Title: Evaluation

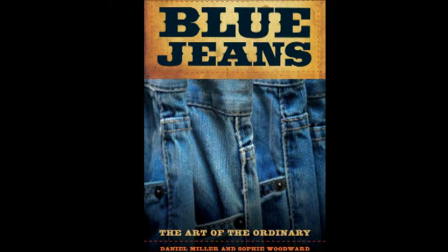Originally I planned to have Jack wearing blue jeans because the colour is often associated with sustainability, truth and faith.
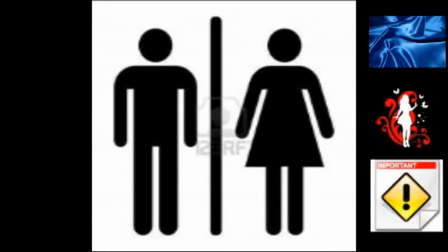However, I had the female character wearing a deep blue to convey the message of importance and sadness,
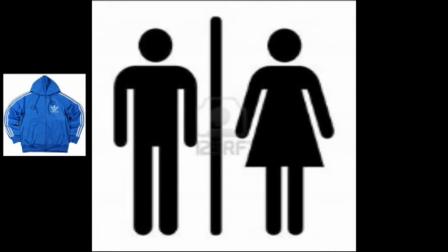whilst Jack wore a lighter blue in order to portray hope and trust.
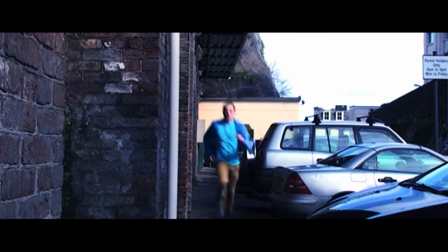Therefore, I did fall back in stereotypes in order to allow the audience to identify which character and be able to recognise who is the good guy and who is the victim.
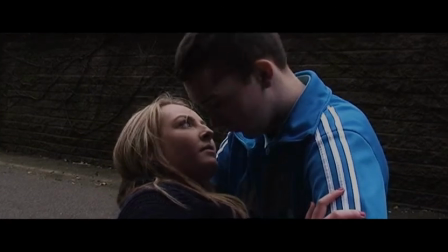The specific camera angles I used in order to capture the right emotions within my film opening is near the beginning.
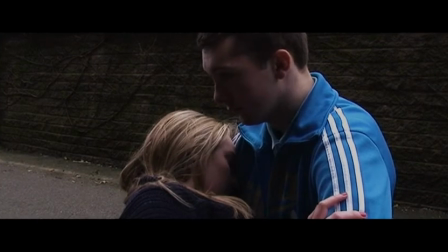I used a long shot as Jack runs towards the girl, sprawled on the ground.
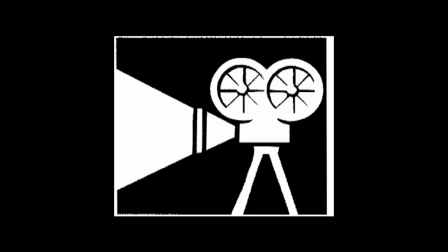This will fulfil the conventions of my film as the protagonist runs towards the damsel in distress.
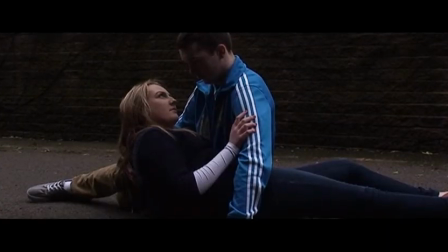Then the camera changes to a mid-shot to create proximity between the characters and the audience as the girl whispers to Jack, "Help me."
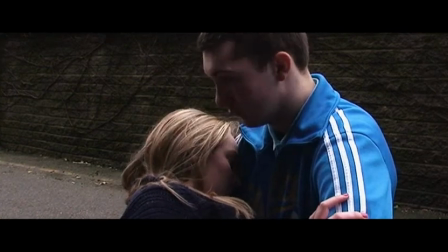The audience cannot hear it, but it is visually a vital scene as it establishes a relationship.
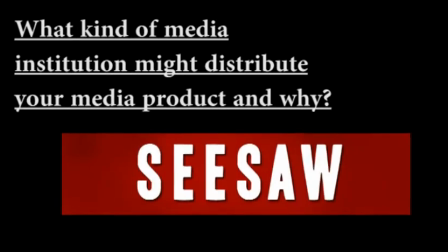My film opening would be more suitable produced by a small independent film company.
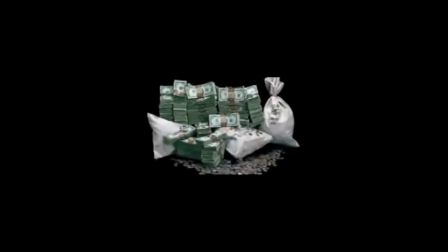The reasoning behind this is that typical Hollywood films normally have huge budgets and directors normally incorporate major film stunts.
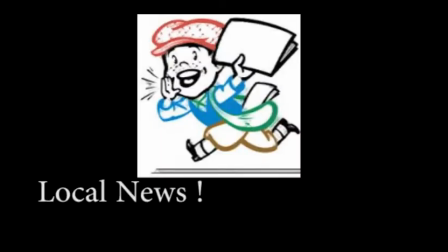Therefore, to distribute my film, I would screen it locally to get my product out there,
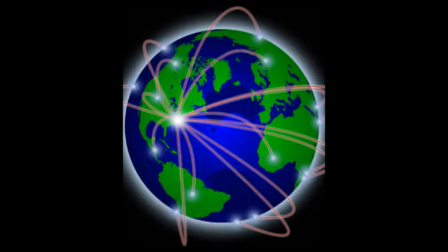then hopefully move on to more well-known areas such as film festivals like Toronto in order to gain recognition,
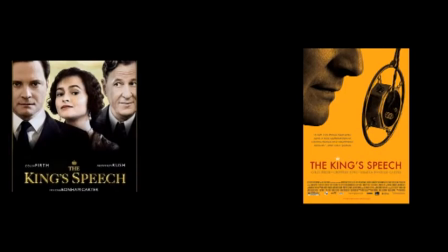similar to the way The King's Speech was originally marketed and distributed before it became mainstream.
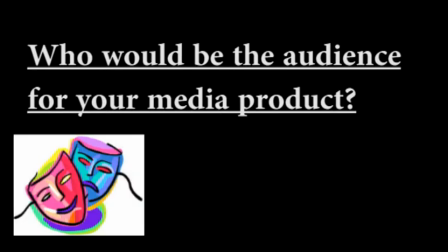The genre of my film opening is thriller/drama, therefore the expectations of the audience are to have action within the clip. I like thrillers because they're just a lot more interesting and I like getting the action of the film.
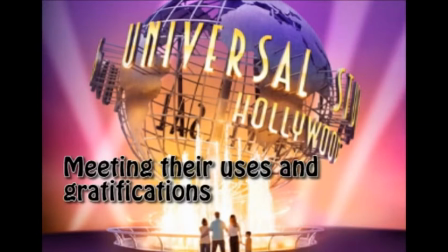A typical Hollywood film would have impossible stunts that would keep the audience captivated and able to have time to think, keeping them on the edge of their seats.
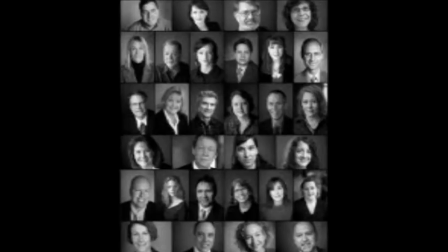My film can be watched by a wide range of audience, however my core audiences is teenagers.
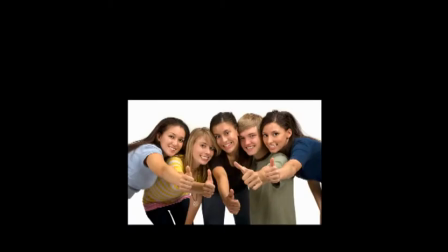The reason behind this is because from my initial research I discovered that thriller seemed the most popular throughout the bottom of the two age groups, which were 30-year-olds and below. Because I like the suspense and it keeps you on your toes.
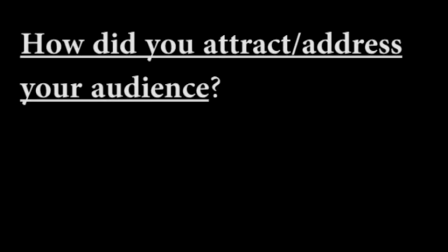I attracted my audience by keeping the storyline open in order to allow my audience to ask themselves questions to what will happen next. I like the fact that they leave you asking a lot of questions, so they're quite engaging and interesting.
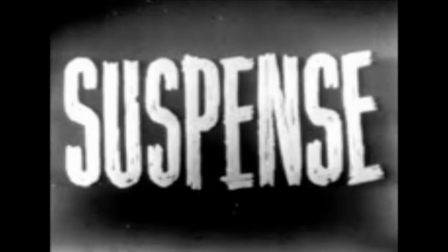Allowing me to keep the suspense through changing the scenes from faster action to slower, more serious tempo within the scenes.
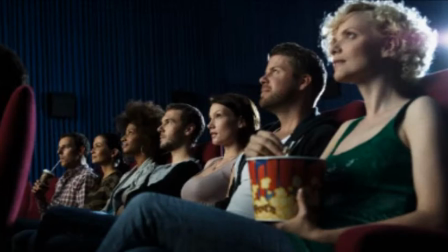This created mystery to my storyline, meeting the audience uses and gratifications as it creates entertainment. But I find that interesting because you're constantly asking yourself questions and what's going to happen and trying to figure out
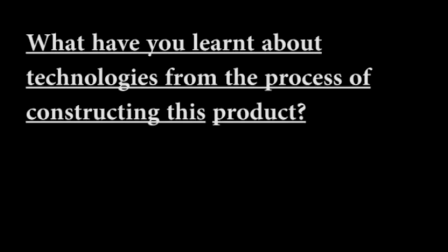the mystery behind the whole story. From the process of constructing my film opening, I have developed a better understanding of all the effort and planning that must go into a film when creating it.
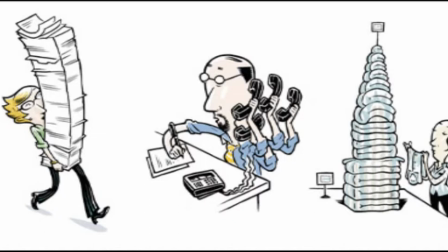The previous task before we started our film opening allowed me to experiment and develop my knowledge of the settings of a camera.
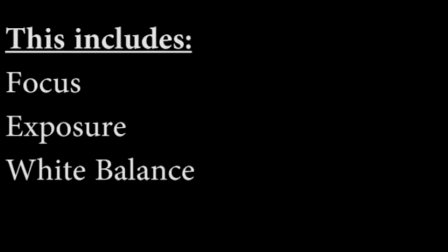This therefore gave me the opportunity to use it with my film opening if I felt it would be needed.
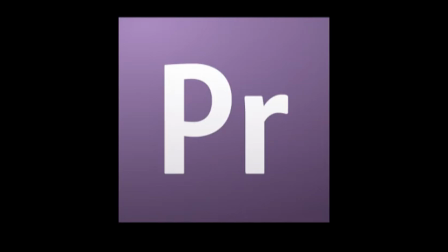At the beginning I found Adobe Premiere confusing and unusable as it was all new to me.
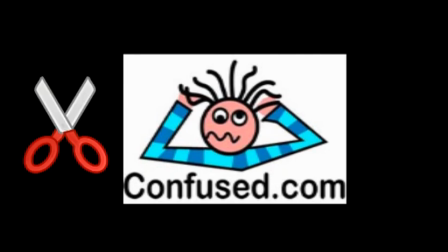However, now I can cut and import sequences more confidently without help.
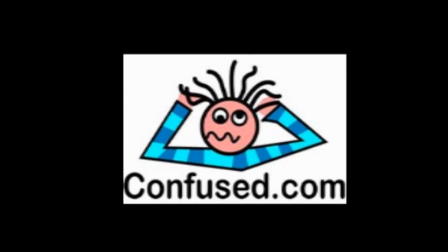The use of Adobe After Effects also improved my knowledge and my film as it gave me a more of a professional
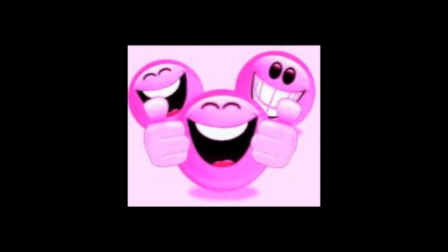looking product by increasing the exposure and some of the colour balances in order to make my film opening more attractive.